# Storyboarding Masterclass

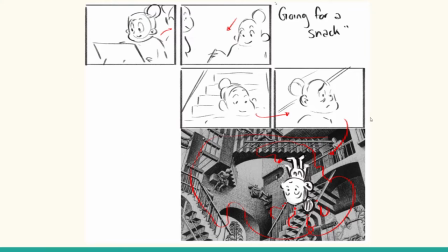Oh, I forgot the artist's name now. He's gone. But yes, keep note of where you're moving on screen.
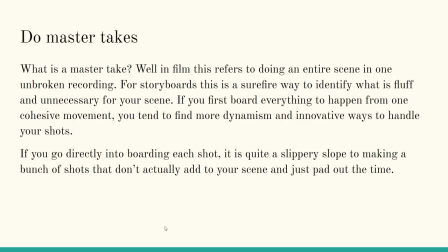This is something that I've only like recently started really forcing myself to incorporate, and I found this has helped me so much to really cut out all of the fat and get to the point, and that is to do master takes. So what am I talking about when I do a master take? This is something that live action does constantly, but animation less so.
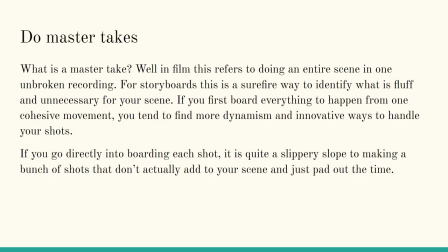This is when in film it refers to doing an entire scene in one unbroken recording. So for storyboards, this will be a surefire way to identify what is fluff and unnecessary to your scene.
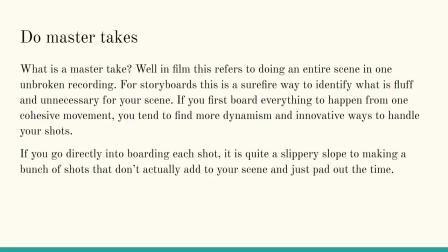If you first board everything to happen from one cohesive movement, you tend to find more dynamic ways to handle the scene and more interesting views that you can get out of it. You'll also realize, okay, maybe I don't actually need to see this character. Yes, empty action, thank you.
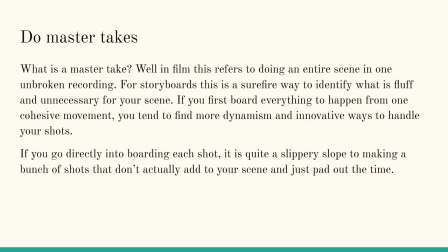You'll realize, okay, I don't need to see this character hang up their coat or maybe it would be really cool to swing the camera around. A film that tried to create this effect was, I think, Birdman. And it was the idea that this entire film was one unbroken edit, although it was just really, really cleverly edited.
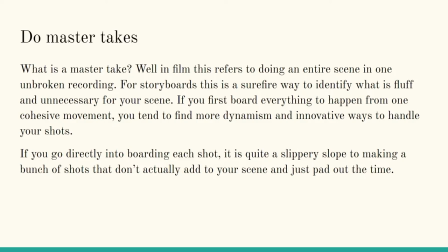Think of trying to do your boards in one shot like that, and you'll really find fun ways to do things. If you go directly into boarding for each shot, it's a very slippery slope to making way too much stuff that you don't actually need to add,
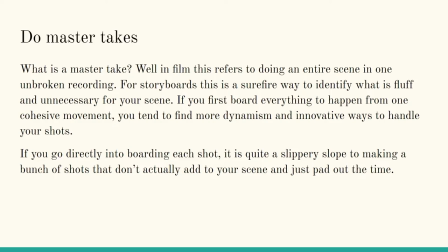and don't add to the story, and it just pads out your time. So really be careful of it.
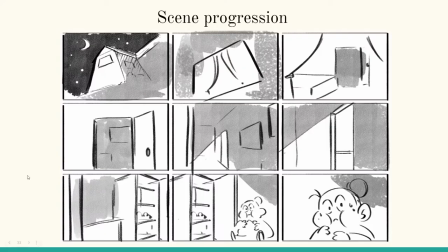I highly advise try doing master takes first. Okay, another thing we need to learn about is scene progression. Remember, once again, your camera is the character, and we need to first familiarize ourselves with the world of story, where we are and who we're interacting with.
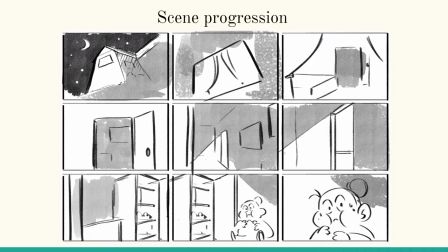Unless you want to really scare the crap out of us by having us just like jar into place, again, these are rules, or rather they're guides, but not necessarily like hard, sure rules. They can be bent, but learn them first. So scene progression refers to how we move in and out of a story.
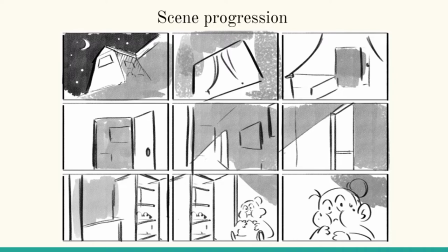Often when we're first being introduced to a story, we'll start with an establishing shot, we'll start cutting closer and closer until we actually get to the subject. So you can see we're, you know, late at night, we see a sort of creepy looking bedroom window. We come into it, we see the bed empty, the door's open, so we follow it to a single light.
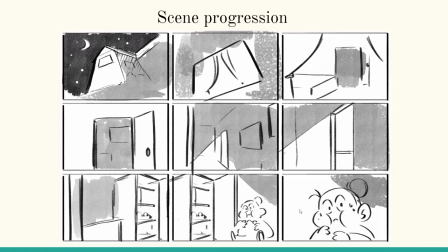We come through, we see an open fridge, and there's just someone snacking. You know, so this is a smooth bit of scene progression, and it just helps us ease into the story.
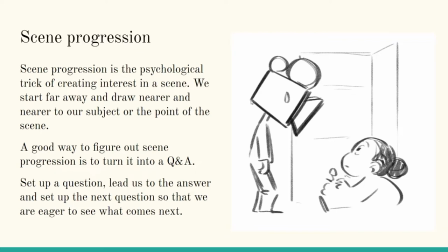Okay, and again, always remember what your camera is up to. It's a psychological trick of creating interest. So by slowly introducing us, again, that's how you sort of manipulate the audience into wanting to see what comes next.
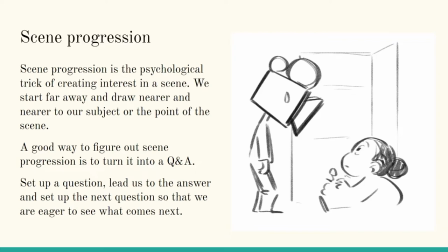By showing your hand too fast, it could be a bit boring or jarring. And by doing it too slow, you can actually also bore your audience. So try and figure out your mid-ground. Best way to do that is to show it to other people, get an idea of their sense of pacing.
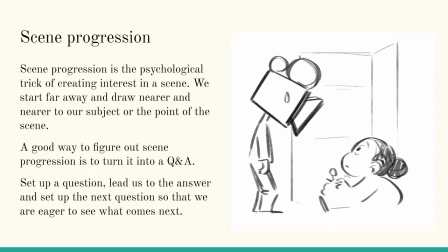It seems that the like general rule is if you're going for a well-paced thing, no less than 3 seconds per, you know, location or where you are. If you're doing it shorter than that, then people miss vital information.
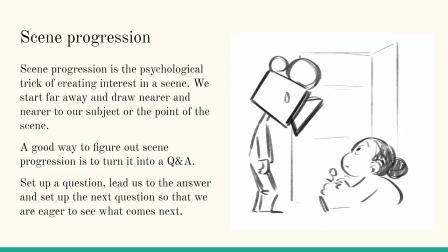So 3 seconds is like the sweet shot for any intercuts or basic shot. A good way to figure out scene progression is to turn it into what's called a Q&A. So if we go back here, I'm going to go back on the screen. There we go.
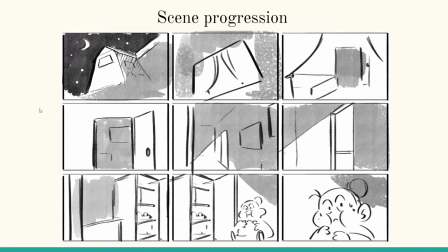Turn it into a Q&A. Question, where are we? We're outside, it's night. Okay, that's our answer. This is going to lead us to the next question. What are we looking at? It's a bedroom window. Okay, what's in the bedroom window? A bedroom. Oh, wow. What else do we see?
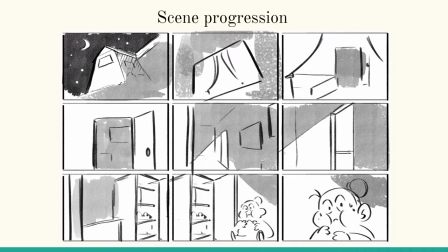An open door. What's through the open door? You see how it starts to actually make you want to learn more? That's because you're creating a visual Q&A.